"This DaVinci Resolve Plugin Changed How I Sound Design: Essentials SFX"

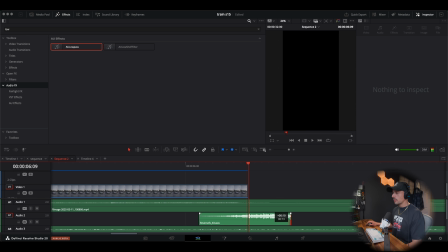Now, sometimes I don't know why it doesn't do the full extension of the clip, not the end of the world. And what I'm looking for is to line it up with this audio track right here.
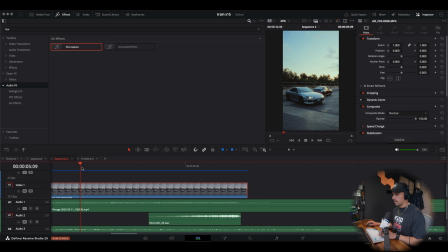And it looks like it kind of cuts right there. So a little bit too loud.
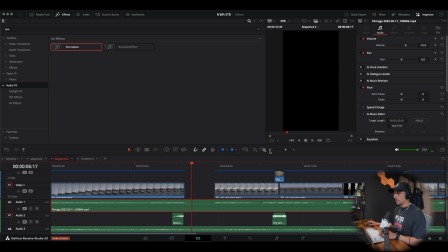Let's watch it back. Let's mute it to see how the original one sounds.
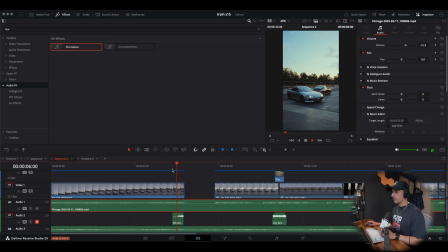Unmute it. I think we could just pull the volume down a little bit on it.
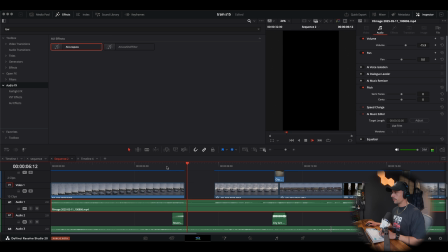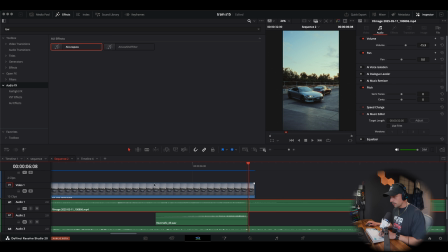And now I'm just looking at waveforms, right? I'm trying to see where I want to place it.
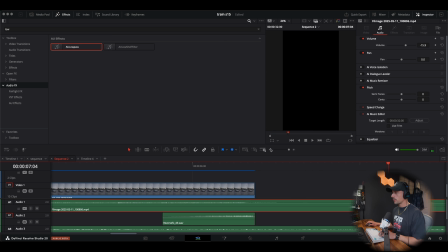That feels pretty good to me.
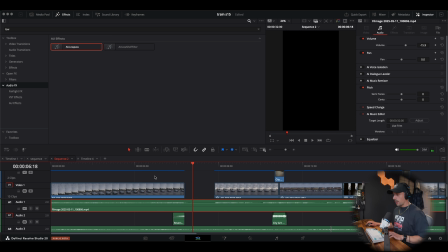All right. Now what I'm also going to do is I'm going to hit Option and I'm going to select this and I'm going to drag it right here because I want it going from out to back in where the beat comes in.
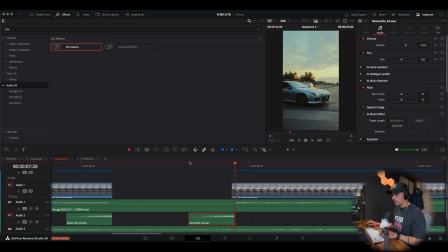It's going to make sense in a second. So we have it sucking out and then it's coming back in. So essentially I'm using this not only as a suck back, but also a riser back into the edit.
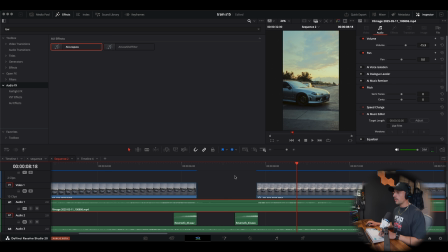But what I think what we could do is right when we come back to the edit, I think we could put a hit. So go boom. It'll make sense in a second. Let me show you. So I'm going to go over here.
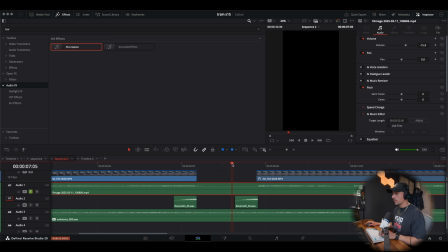Because we already have a hit right here. So if I single this audio track, comes right back onto the cut, right?
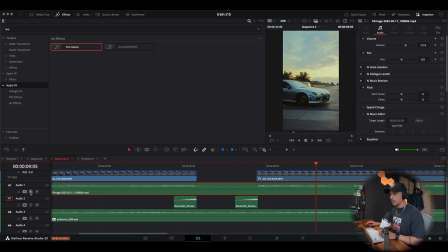So what if we have like a more impactful hit? So it's boom.
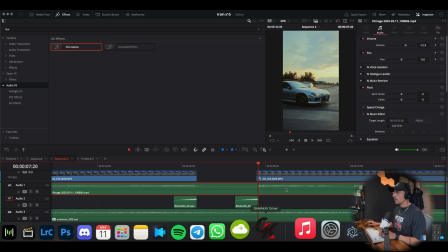Let's see what we can find. So I'm going to go over to Essentials SFX.
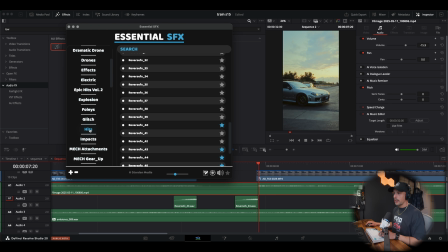We're going to go up to hits where we got them. And I'm using these are all the sound effects that come with the pack. First one's not bad.
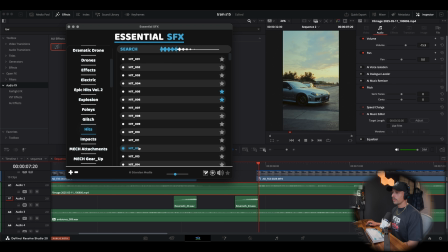We're going to use the first one. And like I said, I got other hits that I could use, but I want to show you the ones that come with the sound pack.
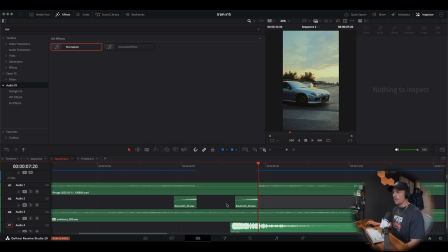So we're double clicking that and see this one populated. I don't know why. It feels like just the reverse ones don't. So we already know this is going to be way too loud. So we're going to pull it back and let's play it from here.
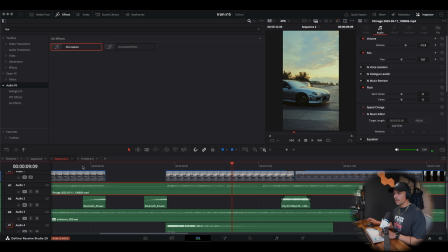Notice how it makes such a difference. Like literally.
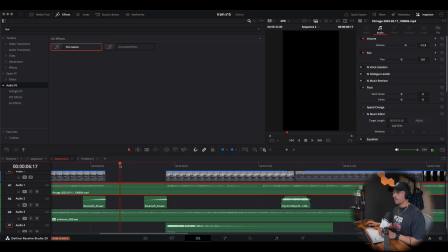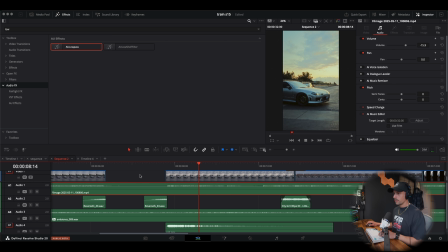It just feels more impactful for me. So if I mute, say, both these audio tracks,
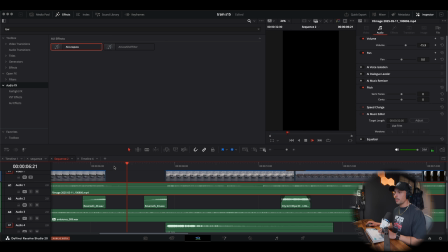doesn't really give you that like emotion compared to, right?
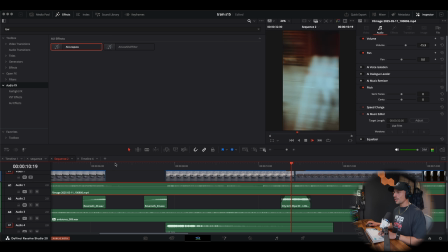Feels just that much better.
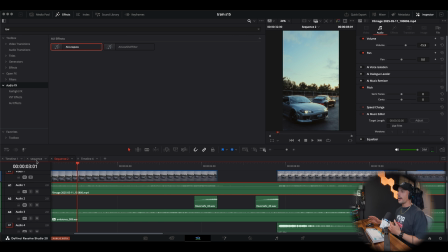So now we're starting to get somewhere. Notice how by layering these tracks, the audio is starting to get more full with the ambient noises, the whoosh, or the hit, and then the suck back. We have different music coming into cue. Like there's just a lot more going on right now than just the audio track.